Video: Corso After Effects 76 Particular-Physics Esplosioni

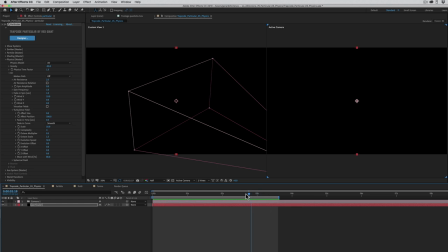benissimo e adesso occupiamoci dell'aspetto vero e proprio delle particelle quindi andiamo in Particle possiamo magari diminuire leggermente la vita anziché tre secondi la portiamo intorno ai due secondi e però aumentiamo anche life random
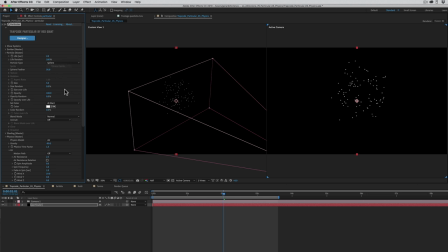magari al massimo a 100 in modo che qualche particella viva di più e qualcuna viva di meno in modo del tutto casuale poi come tipo di particella anziché delle semplici sfere come abbiamo detto prima usiamo la forma cloud let cioè delle forme irregolari ognuna
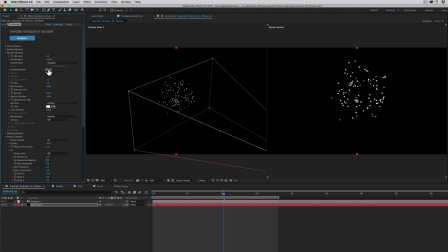diversa dall'altra e in questo caso direi di annullare la sfumatura del bordo azzerando cloud light feather e naturalmente aumentiamo un po la dimensione quindi aumentiamo il
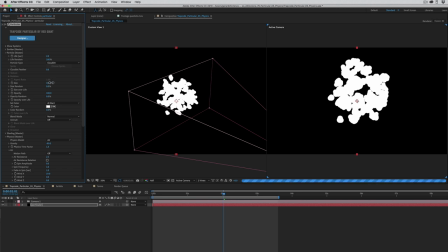parametro size intorno ai 20 30 più o meno così ovviamente aumentiamo anche size random in modo che ci siano particelle più grandi e più piccole e vogliamo che le particelle cambino dimensione durante la loro vita quindi andiamo nella sezione
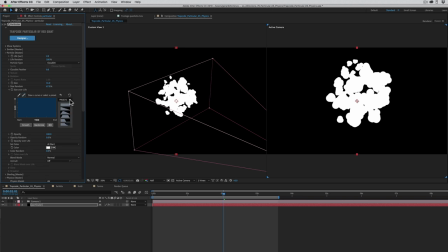size over life e dai vari preset che abbiamo in questo caso penso che sia azzeccato il terzo preset questo qui in modo che le particelle nascono a grandezza zero
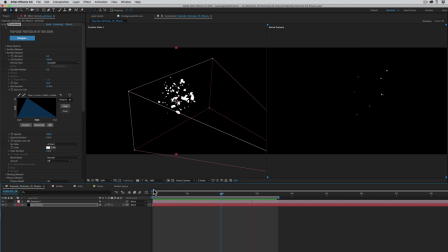rapidamente raggiungono la loro massima dimensione poi di nuovo si rimpiccioliscono bene e per ultimo il colore vogliamo che nascano molto chiare e poi diventino rapidamente grigie come se diventassero del fumo quindi siccome vogliamo che il colore delle
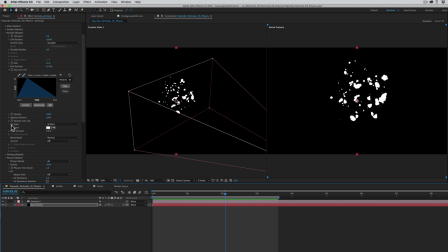particelle cambi nel tempo dobbiamo impostare il parametro set color alla voce over life e poi andiamo nella sezione color over life e impostiamo qui in
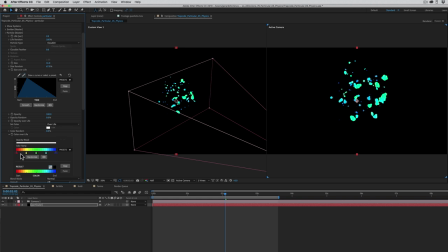questo gradiente i colori che le particelle assumono durante la loro vita magari come preset impostiamo il secondo che ha soltanto due punti colore allora cominciamo dal primo clicco
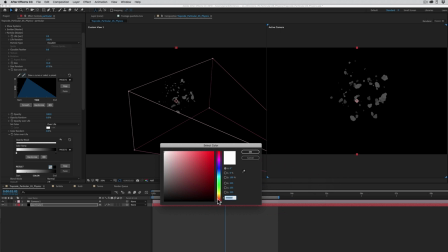sul primo punto colore e il primo magari lo facciamo più o meno di un giallo molto
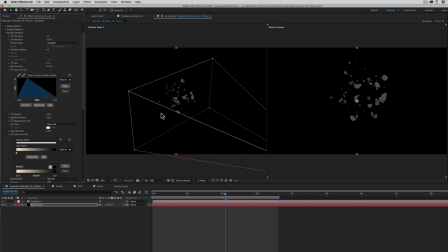chiaro all'incirca così poi dopo un po quasi immediatamente diventino magari un po più colorate arancioni magari quindi clicchiamo sotto il gradiente in questa zona
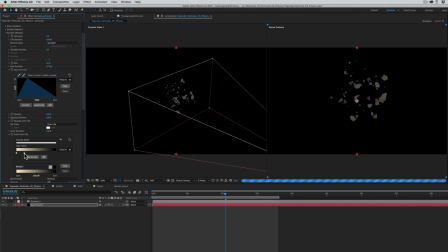qua all'incirca creiamo un secondo punto colore apriamo la palette impostiamo
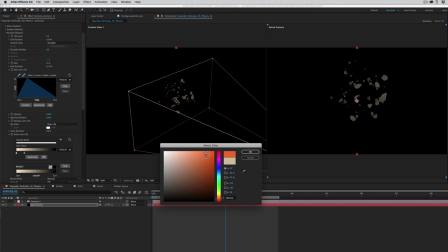magari un arancione più o meno così particolarmente saturo ecco quindi giallo
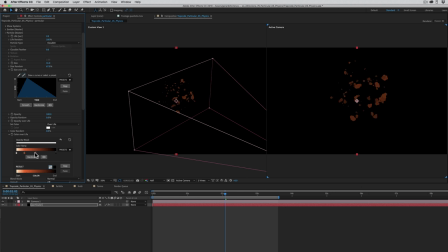arancione poi le facciamo diventare subito grigie quindi creiamo un altro punto colore
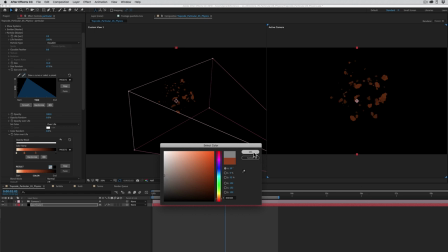un grigio medio più o meno così al 50% e come ultimo colore anziché nero come è impostato facciamo un grigio scuro più o meno così perfetto proviamo a
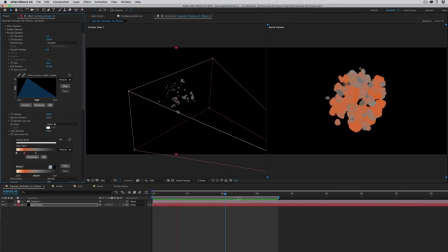rivedere perfetto benissimo la detonazione è finita per completarla meglio direi di aggiungere anche un effetto di bagliore in modo da rendere più incandescenti i colori delle particelle.
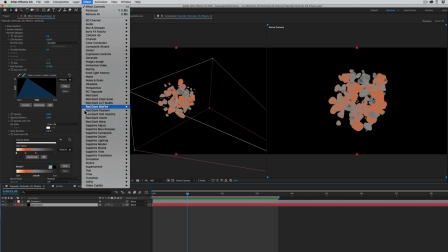Quindi selezioniamo il livello, andiamo nel menu effetti, nella sezione stylize aggiungiamo l'effetto glow.
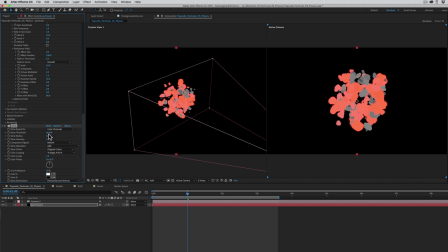Immediatamente le particelle diventano più incandescenti però aggiustiamo i primi tre parametri.